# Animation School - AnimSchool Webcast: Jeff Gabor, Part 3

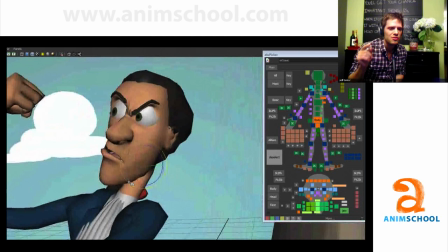497s
And it definitely breaks the appeal of the character a little bit, because we were talking about he's so much more appealing when everything's kind of smoothing back into the neck.
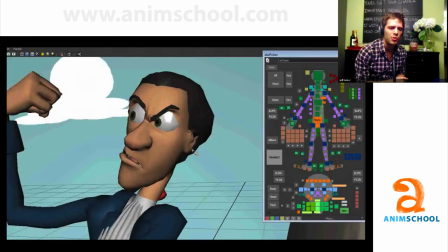505s
But to get that attitude really fast and really quick, I broke that rule just to make him feel really angry and just pushing it really fast.
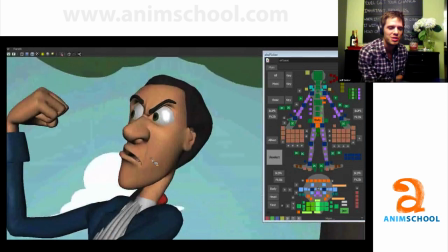514s
And yeah, obviously from any other angle, it just looks like garbage. But it totally works.
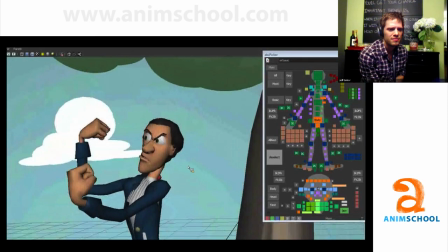520s
He looks older too. I'm really fascinated by what makes cartoon characters look a little bit older or younger.
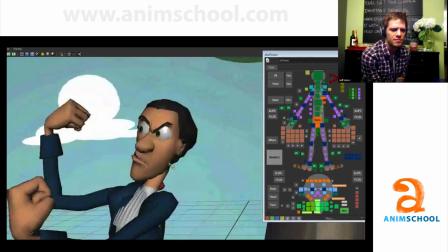525s
So look at how much Jeff cranked this around. Let's see. The jaw went from there to there.
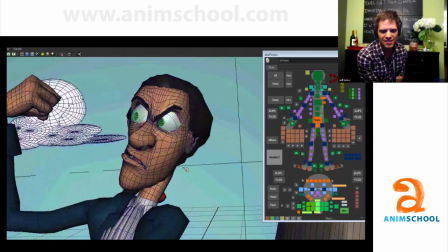532s
So he is totally jacked up, but in a gorgeous way.